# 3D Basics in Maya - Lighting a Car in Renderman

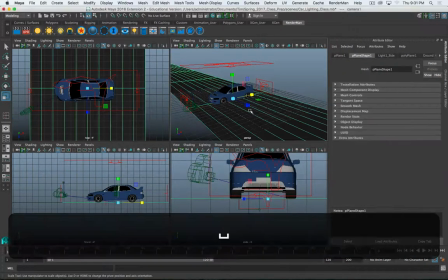41:34 is I'm going to go on my perspective here,
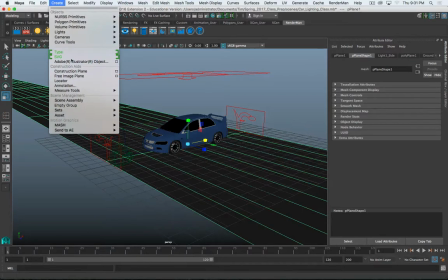41:38 and in the create measure tools distance,
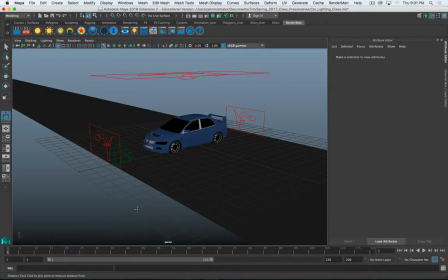41:45 click on that, and then you can see in the bottom here the tooltip says click to pick point to measure distance from. So I'm going to
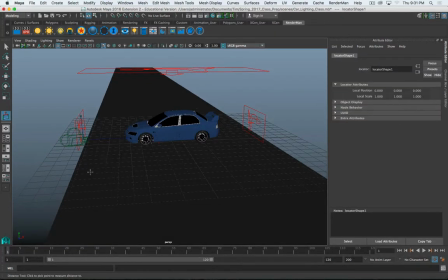41:55 click on the tire and then click point to measure distance to and click on the camera.
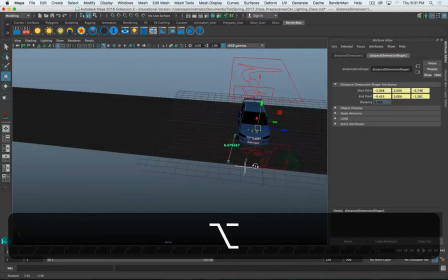42:02 Now I obviously that didn't really put those where I want them, but it creates these points that I can now manipulate
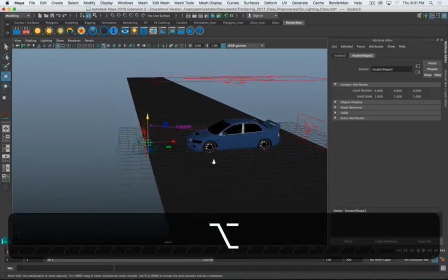42:11 and kind of move around and get exactly where I want them.
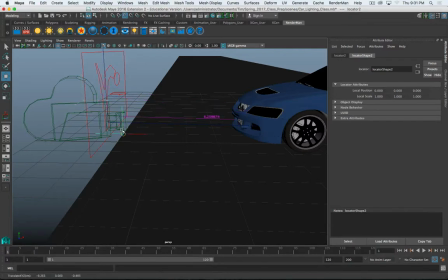42:15 I can even turn on point snapping if I'm trying to snap to an object, which this doesn't really work with the camera.
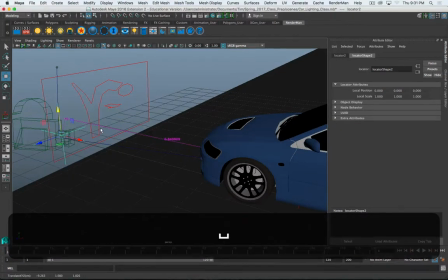42:26 But we can kind of move around, get it in place. Again, this is where quad view really helps.
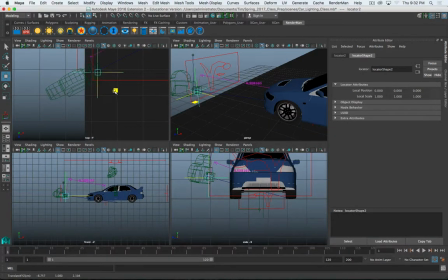42:31 So I can position it from the top and then position it from the front, make sure the height is there. Okay, that's looking pretty good. And then the other side, select the other part of it.
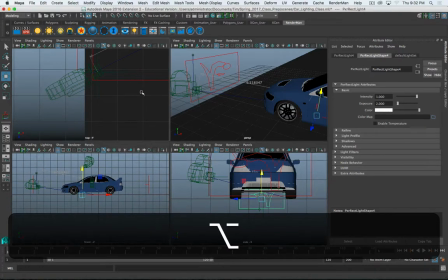42:44 And I don't think I have the right thing selected. So I can go to my outliner.
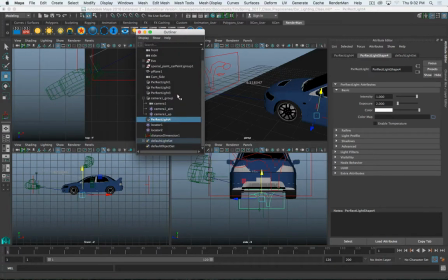42:49 Again, outliner, super, super helpful. I've got my locator 1, which is what I want.
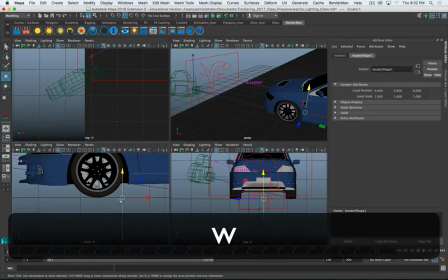42:58 And now here I can turn on my point snapping. And I'm going to click and drag.
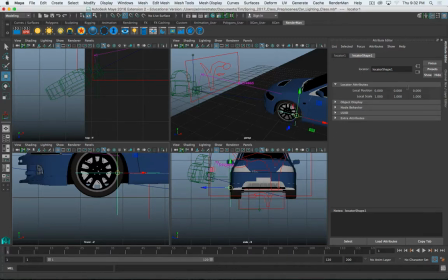43:06 Okay, now I'm on that back edge of the rim. So that gives me, where'd my outliner go? This gives me this measurement, which is 5.774865. There's my outliner.
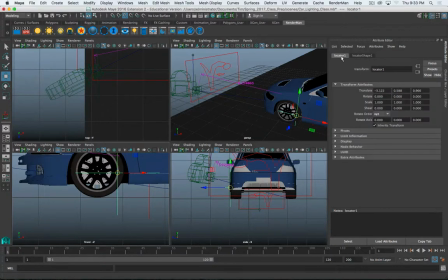43:29 And click my locator tab, I think it will tell me. Maybe not. Can't remember where it tells you the actual output measurement. But I just remember 5.774. That's easy enough.
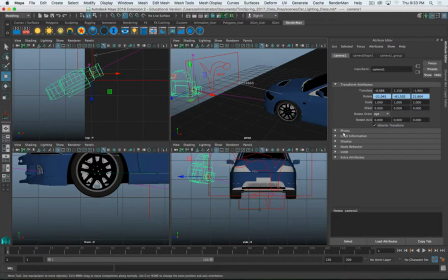43:45 So I can go back to my camera, select that, set my, go to camera shape, 5.774, hit return, and then go back to my camera view.
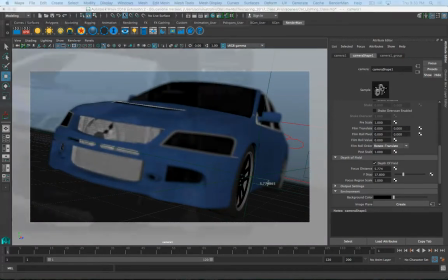44:05 You can see that now that tire is perfectly in focus, and it's going to render as such. So if you're not, if you're having trouble getting it exactly where you want it, you can bring up that measure tool and use that.
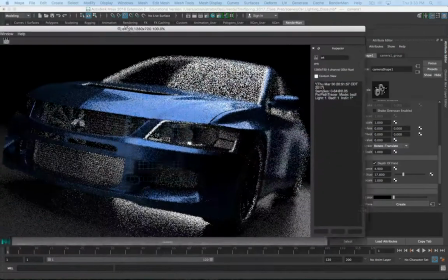44:20 But I'm going to keep it back at 4.9. I think that's a better point for it. And then as this renders, this will take a moment.
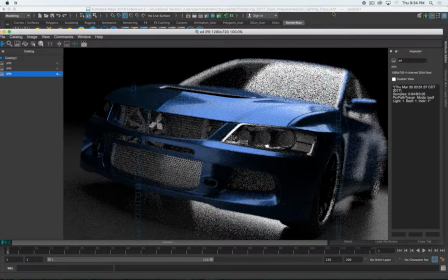44:29 I think it gives it more life and more realism. I caution you, I probably have the f-stop too low here.
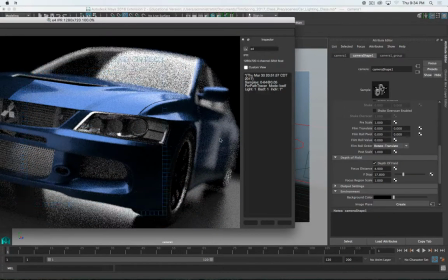44:37 Don't overdo it. So, you know, a little bit goes a long way.
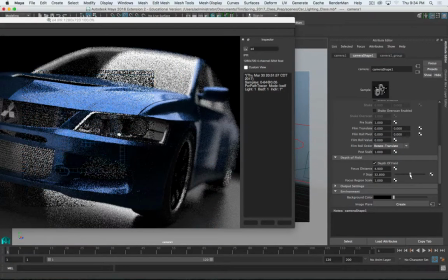44:42 So I can actually go up probably to like 32. Because we'll still get some nice fall off in the back here.
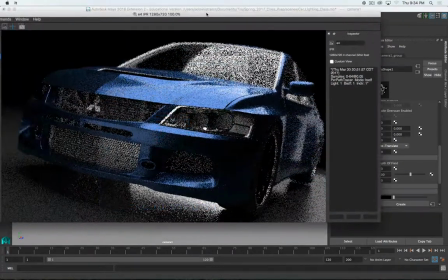44:48 We'll keep the front end a little bit sharper in focus.
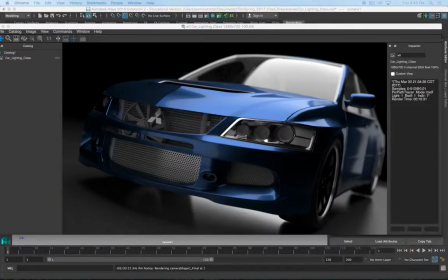44:55 1.5 minutes later, you can see the results of the render. This is again 512 samples, and I'm rendering 720, so 1280 by 720. Looks great. There's a little bit of noise here in the shadowed reflections, but otherwise, I'm pretty happy with the results here.
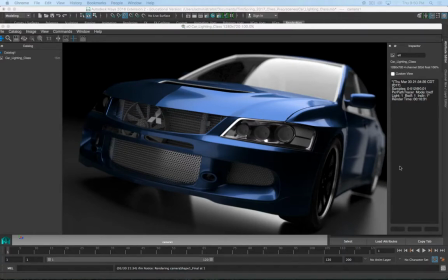45:12 And you can see bringing that depth of field up, you know, increasing the depth of field to like 32, really helped. It feels more natural than if I was all the way down at 8 or 12, whatever I was at before. So that's it.
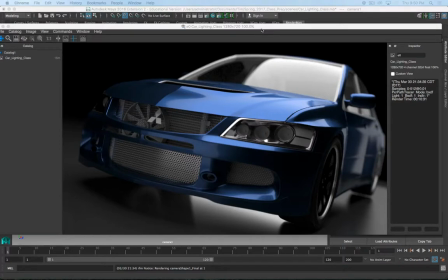45:27 And then don't have class next week, so in 2 weeks, we'll talk about taking these renders into Photoshop and giving them kind of a finishing pass.